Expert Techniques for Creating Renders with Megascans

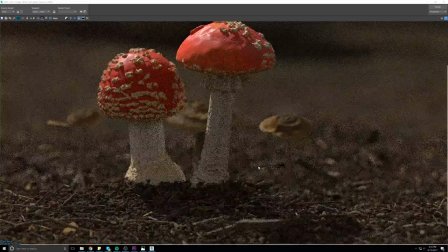(15:17)
So as you can see after building up a few layers of the scattered debris the scene really starts to come to life.
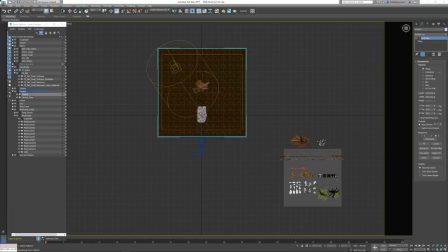(15:24)
At this stage it's kind of the small and medium debris. I'm gonna start adding larger objects mostly barks with moss on them
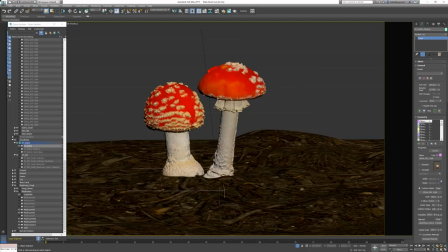(15:33)
they're going to add just larger areas of interest break up the
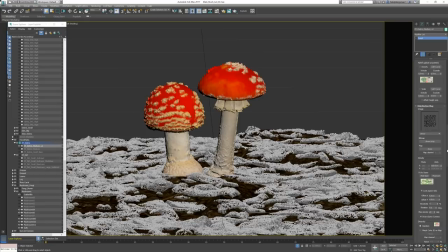(15:40)
high frequency detail that's scattered around everywhere so it'll give me a good base for adding in
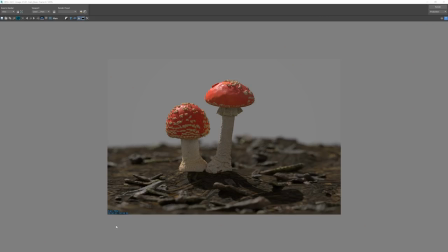(15:46)
my moss later so at this stage I'm pretty happy with how the scattering is looking. I like the frequency, I like the breakup, it just feels very natural.
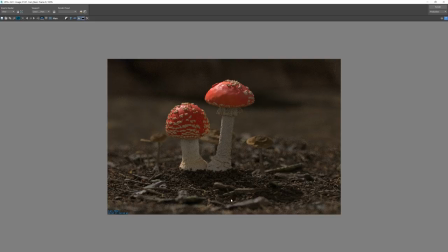(15:58)
Before I move on to the next portion of the scene which is building up the moss, I do a render with close to final settings just to get a sense of how things are really looking.
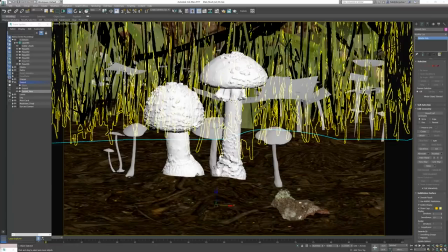(16:10)
I love the subsurface of the mushrooms, I like how the lighting's feeling, I'm pretty comfortable with moving on.
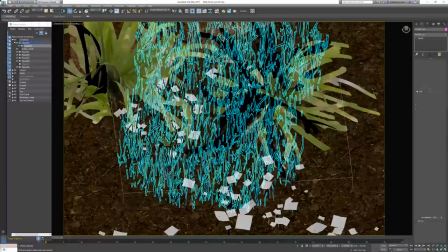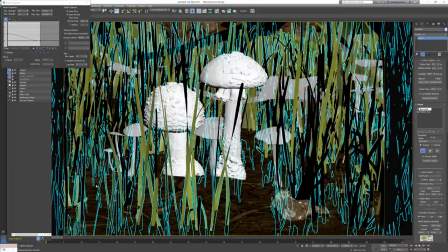(16:22)
The The next stage is getting the scene to feel more alive by set dressing in some plants,
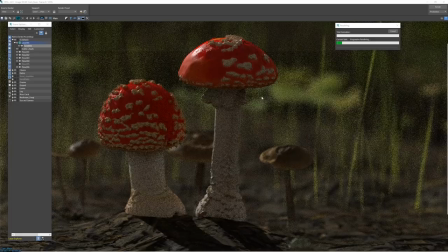(16:28)
some grasses, and most importantly start building up the moss.
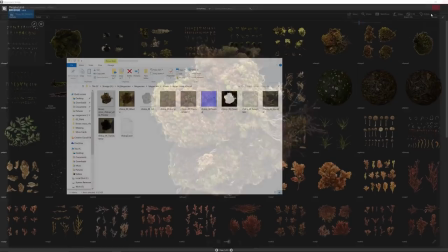(16:35)
So to build up the moss, the first thing I do is grab these really nice moss mounds that have a whole different variety of moss on them.
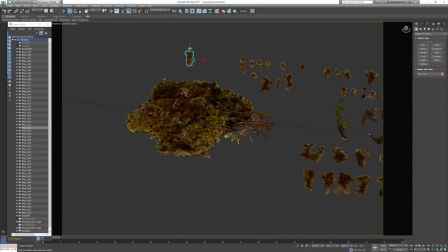(16:44)
And then what's really neat is the moss that was on these mounds was then picked off
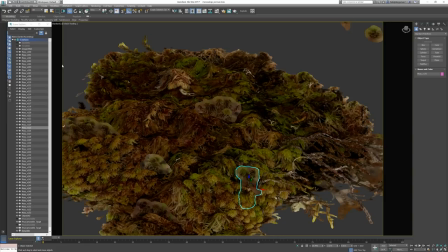(16:48)
and scanned individually so then I can reconstruct what you see
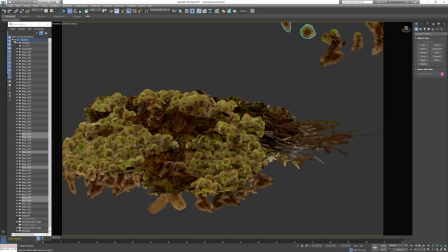(16:53)
here I use forest pack to build up the little areas of
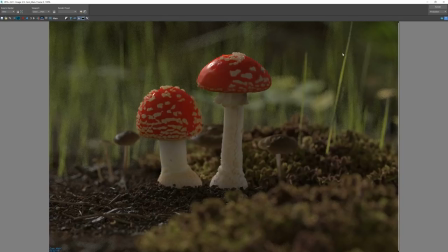(16:57)
alive and dead moss and then do a little bit of individual set dressing with each card and then bake them down so it makes one object and put them in the scene all
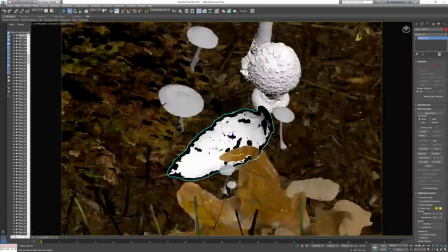(17:10)
right I'm just gonna place a few leaves in the scene just to give some variety of shape and color before I do the main patches of moss.
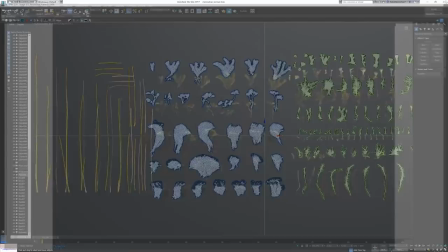(17:18)
So I'm going to use this moss that's a mix of super fuzzy moss and little plants.
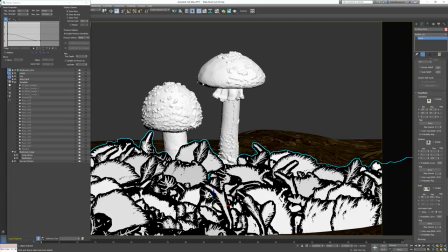(17:24)
I like the details and I like how soft it feels.
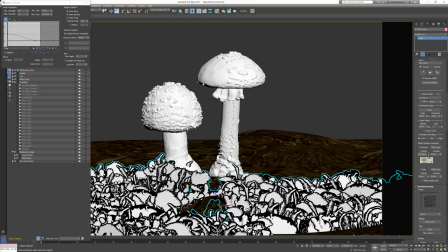(17:28)
So I'm going to do a basic forest pack get them in the scene and just start playing around with them.
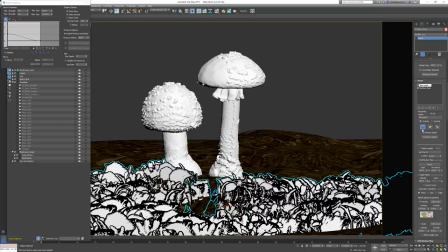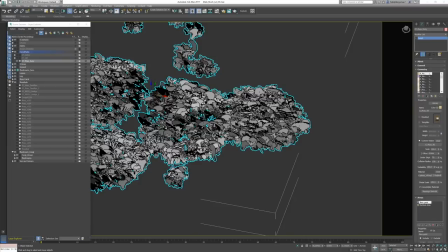(17:41)
Once I get the basic settings dialed in I go through each individual
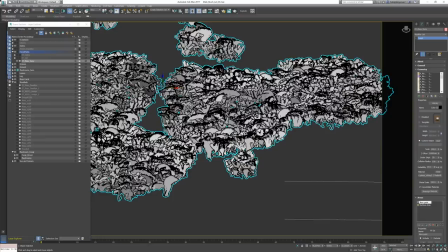(17:47)
set of different plants like the the big fuzzy fans and change their scale,
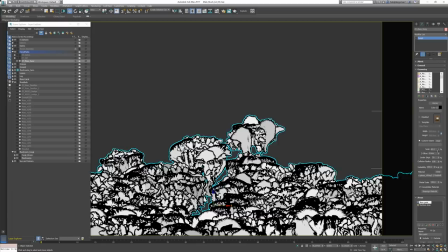(17:52)
change their size, and then I go through the more tenderly ones and make them fit again by changing their scale,
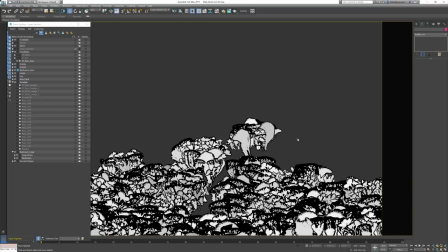(17:59)
changing their z position, just how they fit in the scene.
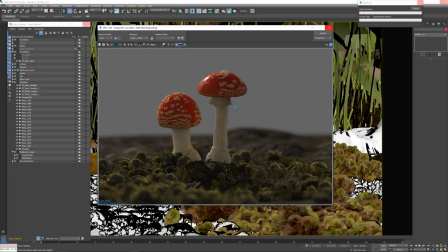(18:03)
So I can customize this forest pack exactly how I want.
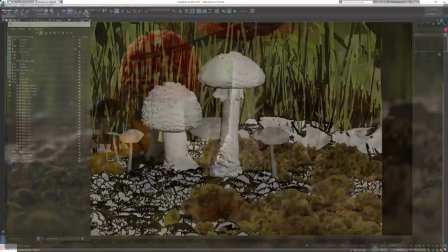(18:10)
As you can see the the initial render is okay, it definitely needs some tweaks. So I'm going to go and do a quick round of notes.
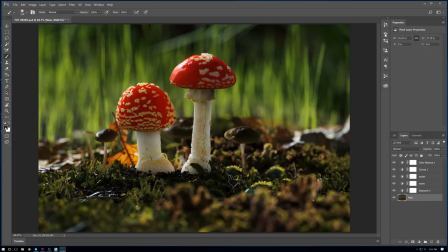(18:20)
So just do some basic color correction to get an idea of how this thing is gonna look. I'm happy with this. The first thing that I notice right away is that the depth levels of the middle ground area look a little funky.
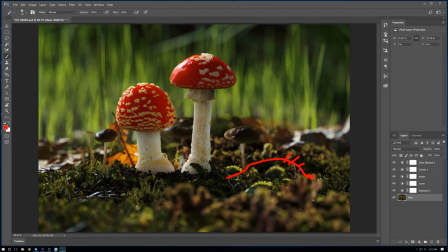(18:35)
So I want I need to some more middle to background to fill in especially in this area right here. It just needs more between that mound of moss in the background and this middle ground area so I'm just gonna fill that in.
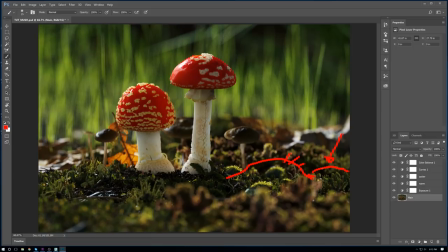(18:52)
It also needs some buildup in this area as well. Another issue I don't like is these leaf clumps are a little too reflective. I want to fix that. And then this foreground little moss bit is too high up and just kind of ugly and in the way
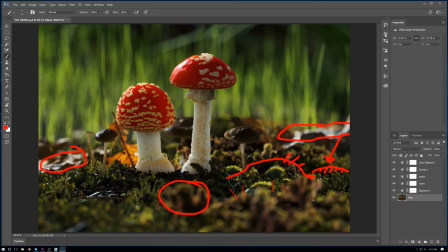(19:12)
generally I want to just build up this area a little bit more also this area
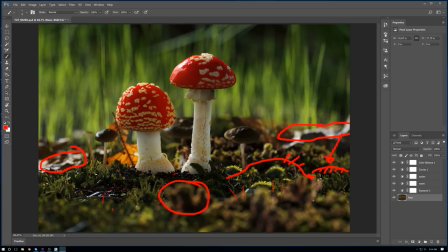(19:19)
what I'm noticing is that there's not enough fine details so I'm just making a note of getting smaller scatter packs to have more high fidelity I'm
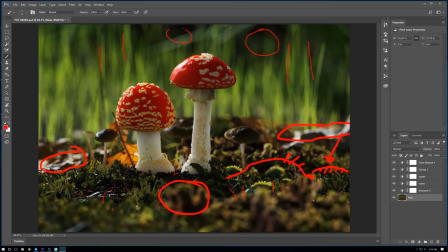(19:33)
thinking that the background needs a little attention the grass is pushed a little too far back and it's we could add some more detail in this I do like these blacks these dark shapes that I'm getting it adds some nice contrast so I want to make sure I somewhat preserve those I
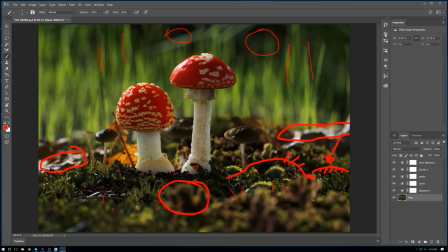(19:51)
definitely need some medium distance blades of grass some reeds some just more detail here are these guys I like this i want to push the moss down in the
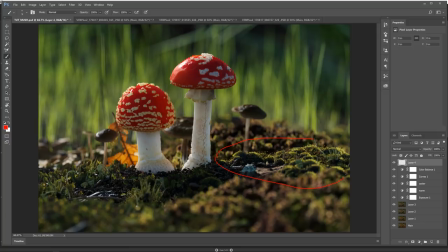(20:06)
foreground a little bit as well okay so let's go fix this stuff okay so here are the initial adjustments i've raised this back area of moss and adjusted the distribution of the fuzzy moss and just got it to
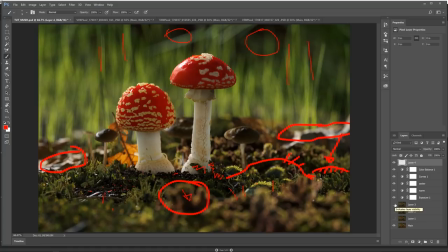(20:23)
feel a little bit softer a little bit more filled out i really like how it's looking
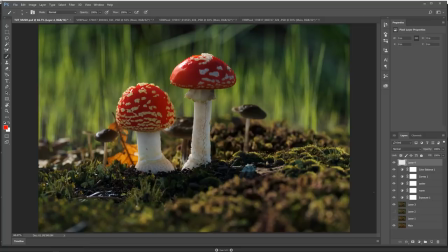(20:29)
i'm going to switch between The original notes and what I have now to see what I like what I don't like One area that I don't like is I like this push down. I don't like how it's being Pushed up filled up.
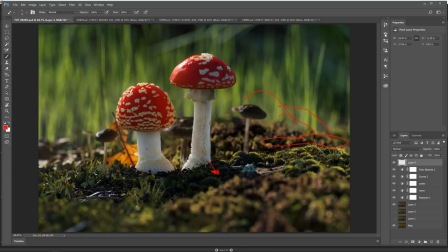(20:44)
So I'm gonna go and fix that again. I need something yet another tier of Detail in this plane.
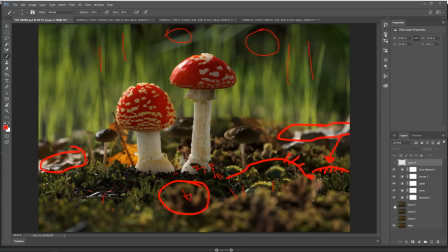(20:53)
Yeah, definitely needs something else back there So all doing these new tweaks I wanted to switch over to a more cool
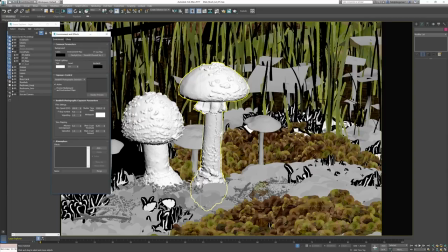(21:01)
lighting solution and how I did that was I went to the environments tab and copied out the red ship physical sky and
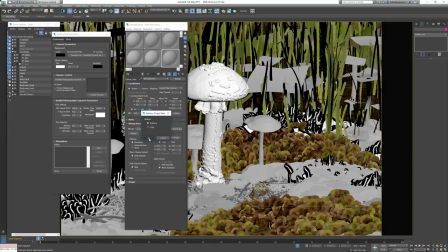(21:09)
detached the sun deriving the color and just let the the map take over. So what that means is
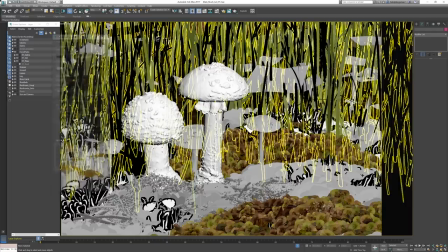(21:20)
increasing the tensile a little bit and getting a more blue cast on the whole scene to make it less warm.
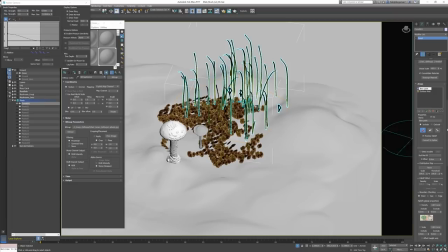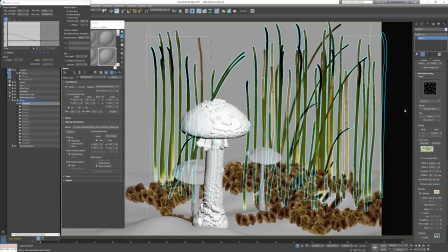(21:32)
so I'm doing just a basic grass scattering behind the mushrooms just to add a little bit of detail
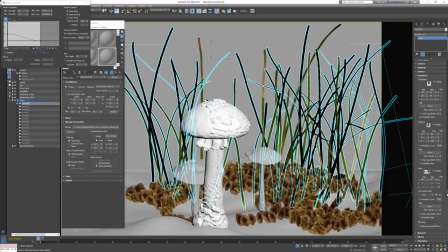(21:38)
after that's done I'm now on this stage that I like to call jewelry just adding these
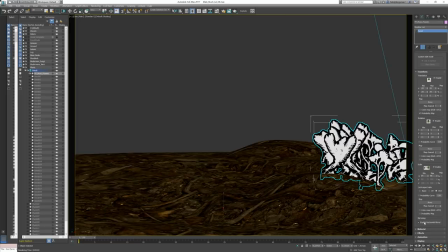(21:45)
very fine last minute details that really bring the image to life so I'm going to just build up
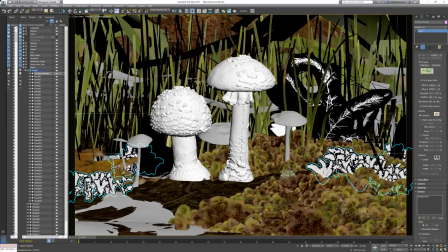(21:52)
the moss in a few areas that I want I really like this fuzzy long tenderly moss so I'm going to put around in a few areas.
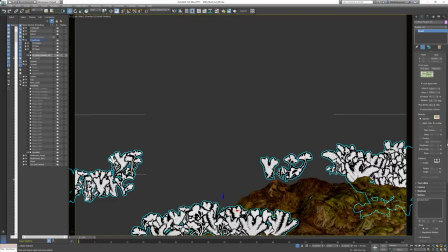(22:00)
I also want to spread around on these foreground and background little moss mounds just to marry the different species to each other.
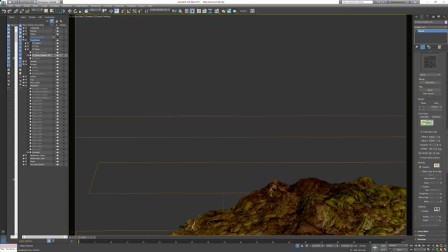(22:10)
It doesn't need much in the foreground just a few hits of the same color and texture to make it feel
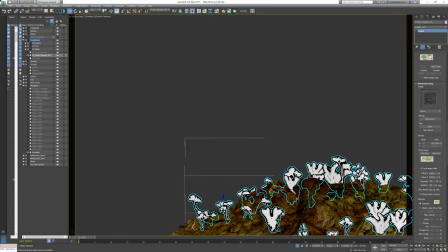(22:15)
like it's one continuous growing ecosystem of moss.
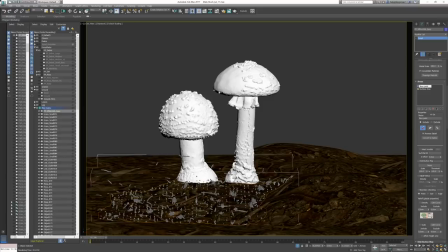(22:22)
After that I'm going to start adding in the small detailed bits just filling it in to give a really high fidelity high frequency detail I isolate them and render them on their own just to make sure that they're showing up and they're looking the way that I want and then I worry about
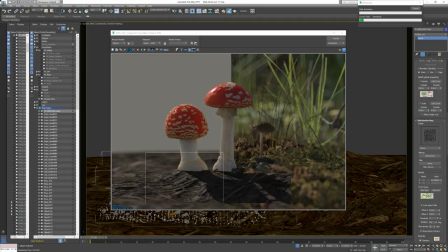(22:41)
adjusting them and making them feel like they're laying on top of everything
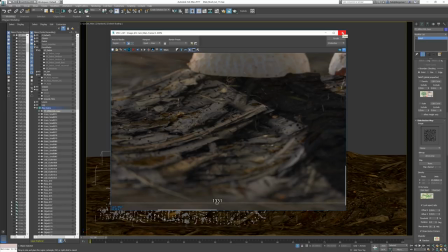(22:50)
that's about the right size but I'll have to get more in there and adjust their height so
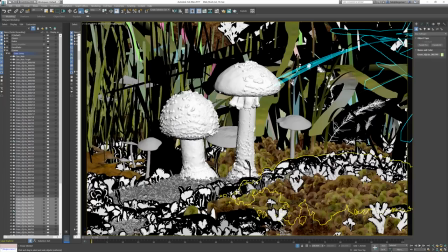(22:57)
a fun quick way to add detail is making use of what you already have in some of the moss cards.
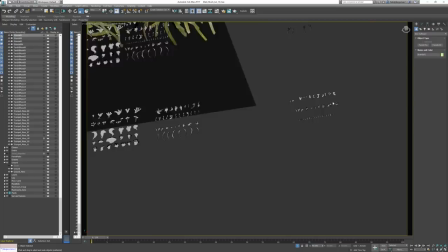(23:04)
So what I did in particular to get these little dead sticks was I took these moss tendrils
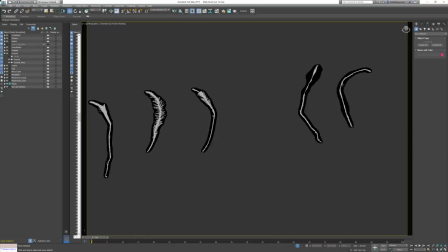(23:10)
and just edited the alpha in Photoshop so they would only show the stem.
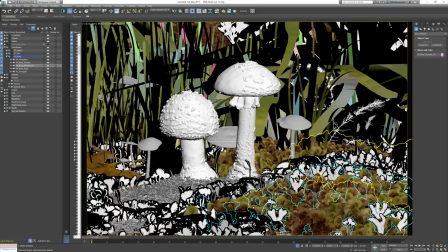(23:16)
And the result is this just fine like little stick that adds a lot of nice detail.
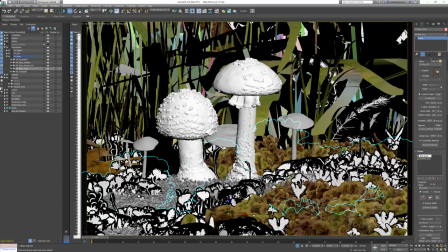(23:23)
After that I'm just going to finesse the moss to get it to fall off the way I want.